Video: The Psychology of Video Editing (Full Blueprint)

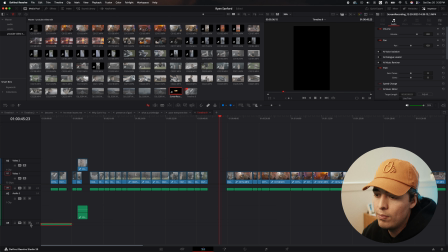742s
We can add those together to tell more of a story. I'm just gonna go ahead and move the music down here so we have a little bit more room on the timeline to work with. The way that I do it over here is you'll see that I have this clip of him using the ropes, and then this other clip of him using the ropes.
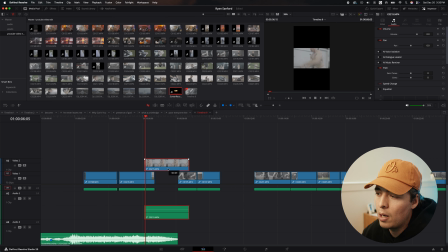757s
I haven't decided which order I want to put these in, so I kind of just stack them on top of each other and allow myself some room to work on that later.
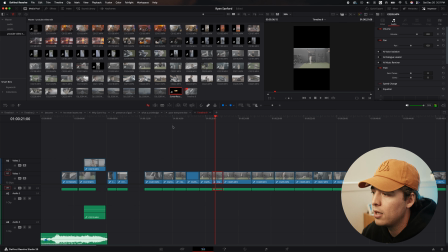766s
So got some good clips of him working out there. So in this case, I'm just gonna choose like 3 workouts. So we've got running, we've got ropes, and then let's just choose one more. Running, ropes, and let's just do like these mountain climbers.
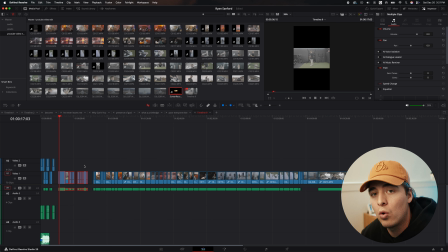782s
So what I'm gonna do now is I already know that I wanna start incorporating more of the other stuff that we've shot. And I'm gonna just grab all of these clips from the gym, and I'm just gonna move them to the very back because I don't wanna work with those anymore, and I don't want them to get in the way. So another thing that I would say is, because we're doing this whole where have you been mentality,
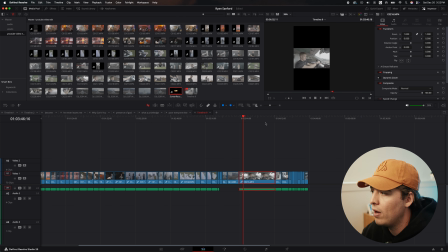801s
because we're trying to lean into that lifestyle of trying to accomplish things and trying to inspire people, we're not gonna inspire people by just showing a video of him in his Tesla. Because honestly, and people don't say this enough, it's a harsh truth, but people only care about themselves.
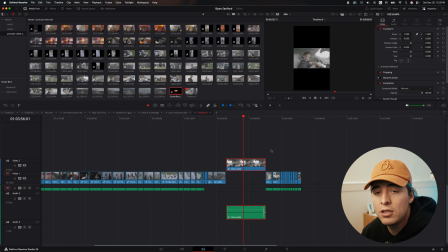821s
And it's not necessarily in a selfish way, it's just that that's just us as humans. People don't really think about other people. They're not gonna look at Ryan and be like, oh my gosh, like I love this guy. What they're thinking is, I love this guy because he reminds me of myself. So if it's just a video of a guy looking cool and there's nothing that reminds you of yourself,
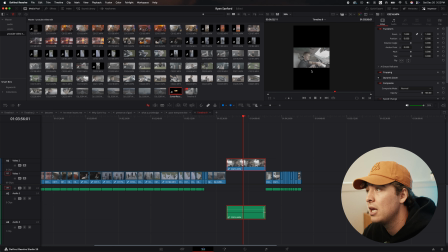839s
there's nothing aspirational or inspirational about it, then it's not really gonna connect. So we're gonna get these clips of him in his Tesla because it just doesn't really fit the vibe right here. And we're gonna also move those out of the way. Now, here's some clips of him with his Tesla working, and that might be able to do the trick.
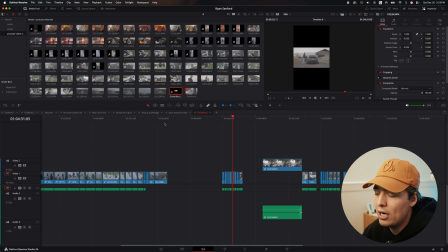857s
But again, we're trying to lean into that idea of where have you been, just like the song says.
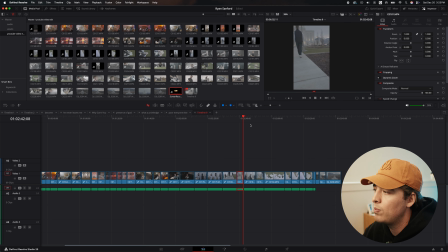862s
And so one of those things that really connect with people, those deep rooted, where have you been? I think that's definitely gonna be the temple, or just something religious. And so for him, his target audience is people who are members of the Church of Jesus Christ of Latter-day Saints.
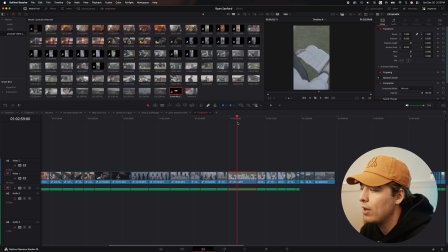878s
And so we're gonna go and look at, what falls under that umbrella. And that's gonna be the temple, that's gonna be the scriptures. And so let's just pick a couple good clips of him rolling through the scriptures. I like this one right here because there's a lot of movement and it's consistent. It's got good flow.
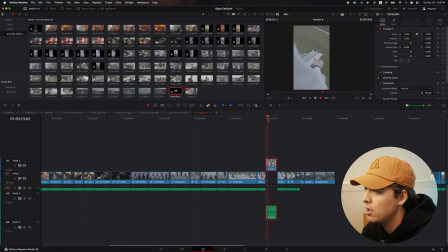894s
So I'm just gonna lift this up right here. Okay, I like that clip. I'm not gonna do anything with it yet. I'm just gonna lift it up, reminding myself I like that clip. This one is similar, but it's not quite as good. So we're just gonna go ahead and delete that. He's kind of pointing at the pages here, reading.
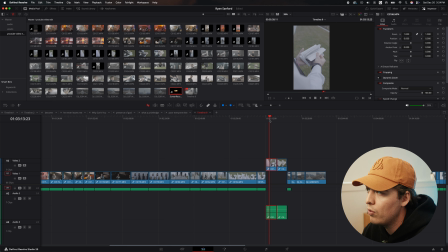911s
That might be a good addition to tell the story of him flipping over the pages and then reading. And something that you've probably noticed so far is I've probably talked a lot about telling the story. Now, when you watch a 10, 15 second Instagram video, you're probably not thinking that you're watching a story,
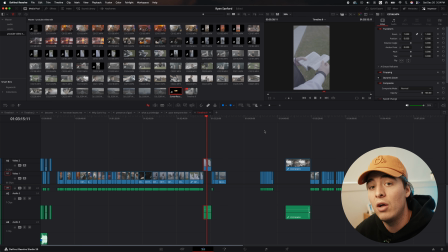929s
but a lot of times the reason that you like the video that you're watching is because it is telling a story. And so that's what we're trying to accomplish for the viewers. We want to walk them through this story. We don't want to just put a compilation of random clips. And at one point that did work.
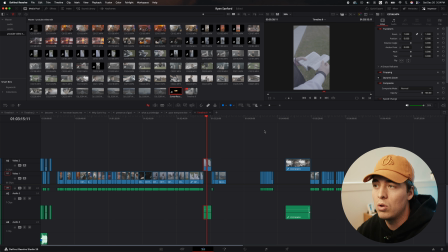943s
I would say in 2020 to 2022, you could just use a lot of cool looking clips and put them together because it was something that nobody had seen before. But now so many of us have seen these cool clips so many times that it's not just about getting cool footage anymore.
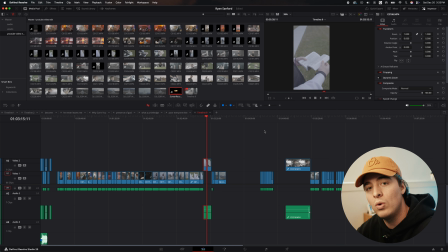958s
It's about cool footage mixed with a story so people resonate with that thing. And even now, people have been able to tell stories and connect so many times that they're looking for the next thing. And that's why we're diving into not just a cool story, but a cool story that people can see themselves in, which in this case is reading the scriptures.
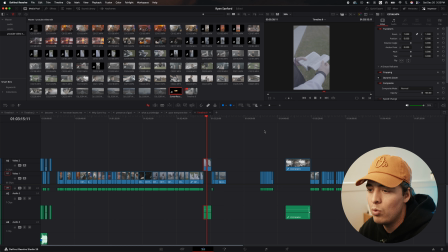978s
And again, you might think, okay, well, what about the people who don't read the scriptures? What about the people who aren't religious? And that's a great question. And the truth is we just don't want to include those people.